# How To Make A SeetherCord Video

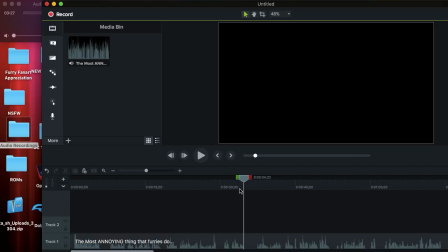So what you usually want to do is when after you like record a consecutive, once you get your idea of what you want to talk about, after you're done recording and you make all your mistakes, go in, you just simply right click and you can just split everything, and then you can just get rid of that, and then it sounds better like this.
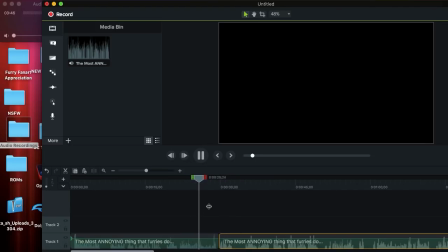I barely ever hear any other furry bring up, because I feel like most furries tend to do this and it kind of annoys me. No, it doesn't kind of annoy me. It really annoys me.
You might want to shorten it also to make sure there's not too much of a pause. If you do it just right to where like there's no pause in between, it's like as if there was no pause at all.
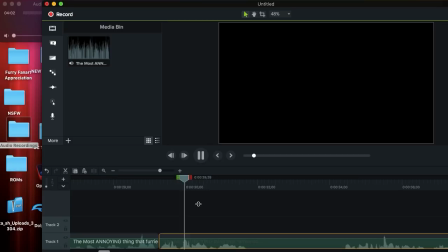Like, listen.
Kind of annoys me. No, it doesn't kind of annoy me. It really annoys me.
See?
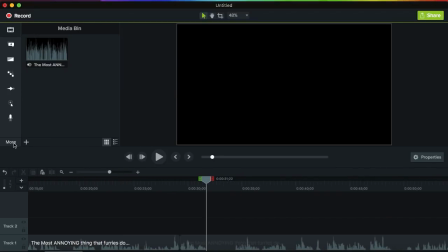So now that we got basically all the audio stuff out of the way, also if there's some like weird background noises, you can go and get some audio effects in. You can like do some noise removal. You can change the pitch if you ever want to. Now, let's get into more of an animated perspective.
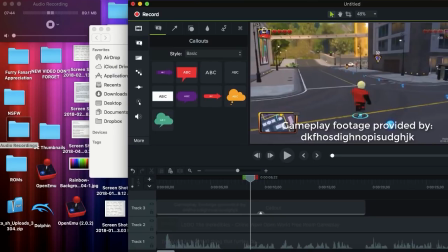This is something I just recently added into the channel, and those were like the moving SeetherCord animations.
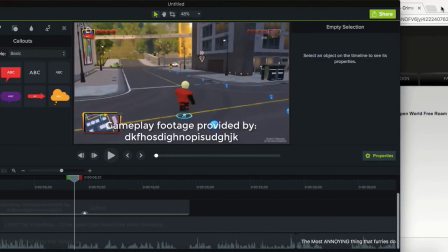So what you would do for these, I have a little folder on my computer entitled Seether Emotes, which I put over here for this video.
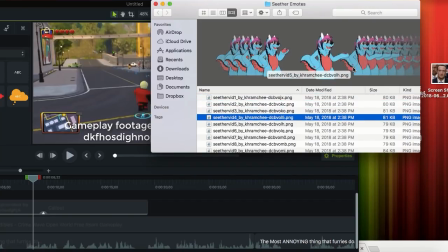And this is like a list of 20 different templates I can use of drawings of Seether.
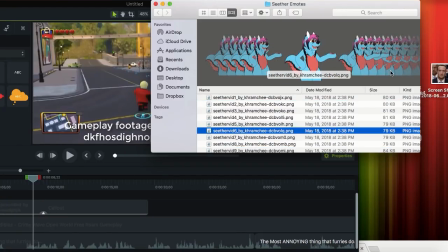He has five different arm and body movements, and for each of them, there's two of them looking towards the viewer and two looking away from the viewer, and for each of those there's one where he's smiling,
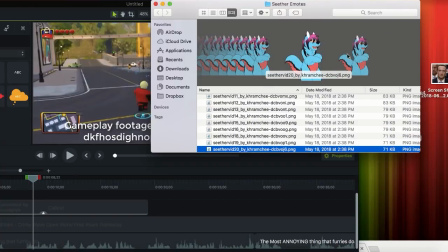one he's kind of like eh. So yeah, so what you're going to do is I just keep these here,
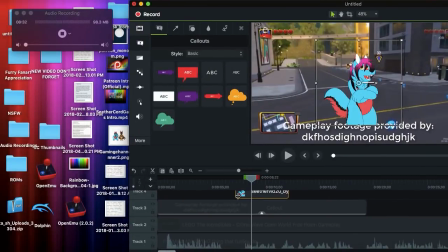I drag them right here, and then if I like want to start doing an animation or so,
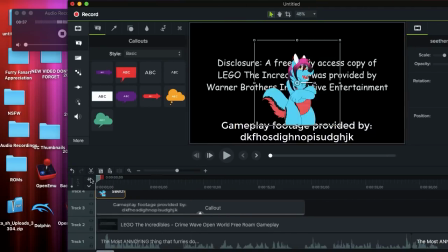I usually tend to connect them to where,
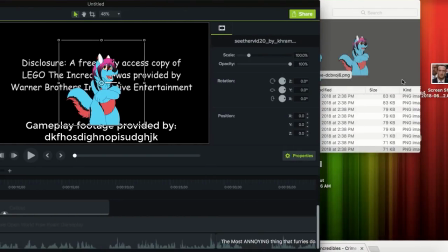like, he's like, I usually start going from, like, showing him looking at the camera with this one to then looking away from the camera on the same one.
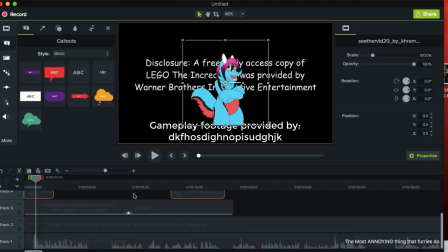Hey everybody, this is SeetherCord, and welcome to another...
And then if you want to, like, kind of repeat it so that way it kind of has a little bit of life to it, that'd be pretty cool too.
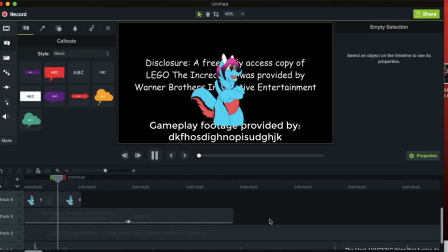Hello everybody, this is SeetherCord, and welcome to another installment of my Seether Talk series here on YouTube.
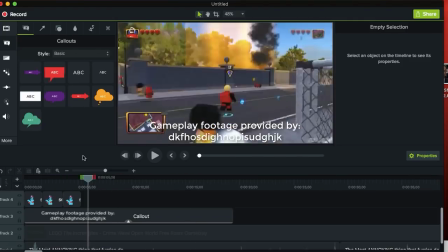Now, if you don't want to, you don't want to just put it straight in the center here if it's kind of off, or if you want to move it anywhere you want, what you'll want to do,
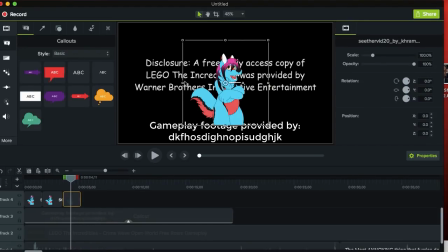instead of just having to individually click one and, like, drag and expand it, what you can do, or what I usually do, is once I'm, like, let's just say I do this, like, I get,
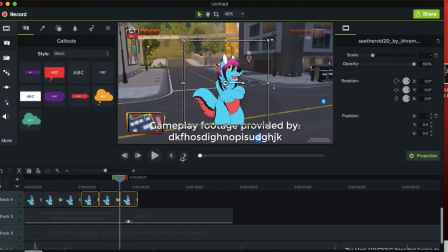like, hundreds or 10 million or so of these,
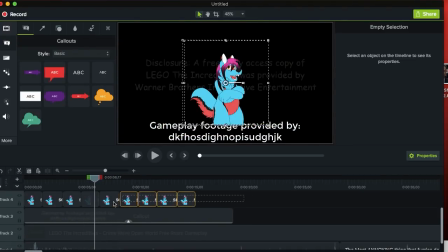I just keep them all where they are right now when I'm making the video, and then at the very end, I go and expand all of it.
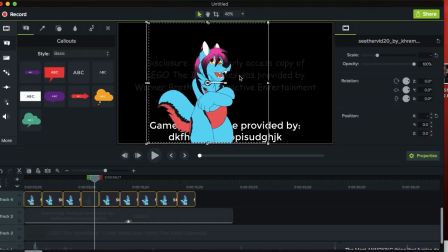I know these are kind of uneven right now, but I fix that usually.
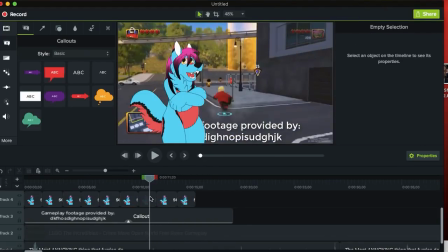And only for, like, certain ones, I go back and I, like, change those, like, and then if I want to go and put this exact one and just, like, make it all crazy and spin around,
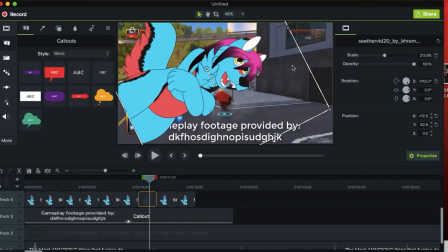like, woo, okay, then I would do that, like, go all, woo. So, yeah, like that.
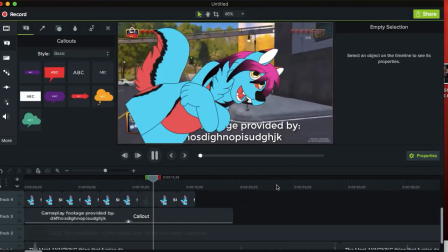Today's episode of Seether Talks, we are going to be talking about the absolute most number one most annoying thing.
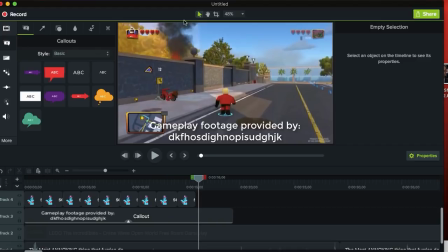So, yeah, so that's pretty much all for that aspect of it. Now we're going to get into more of the other side things I can do.
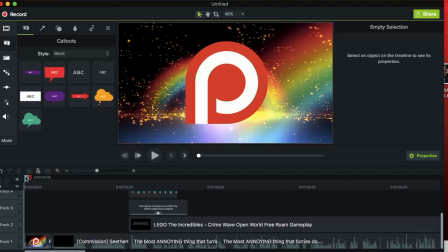Okay, I just realized I forgot to add in my Patreon intro and my usual typical intro, so you can put those in here.
Then please consider supporting me on Patreon, link in the description down below.
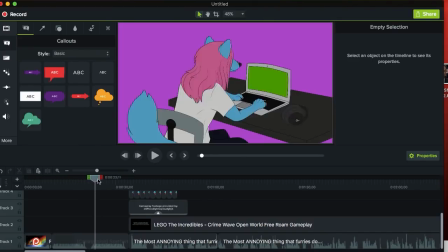And I usually have the choice between, I have two different styles of the intro, one where it's kind of like a rainbow,
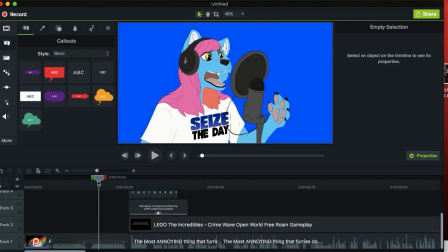kind of like vibrant background, and then one where it's just a still one color changing image background.
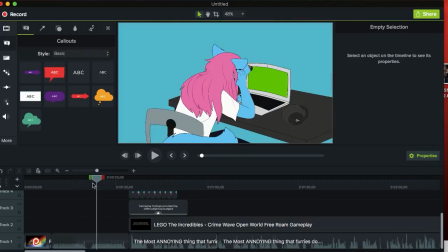So you can select either one you choose or so, that's what I usually do.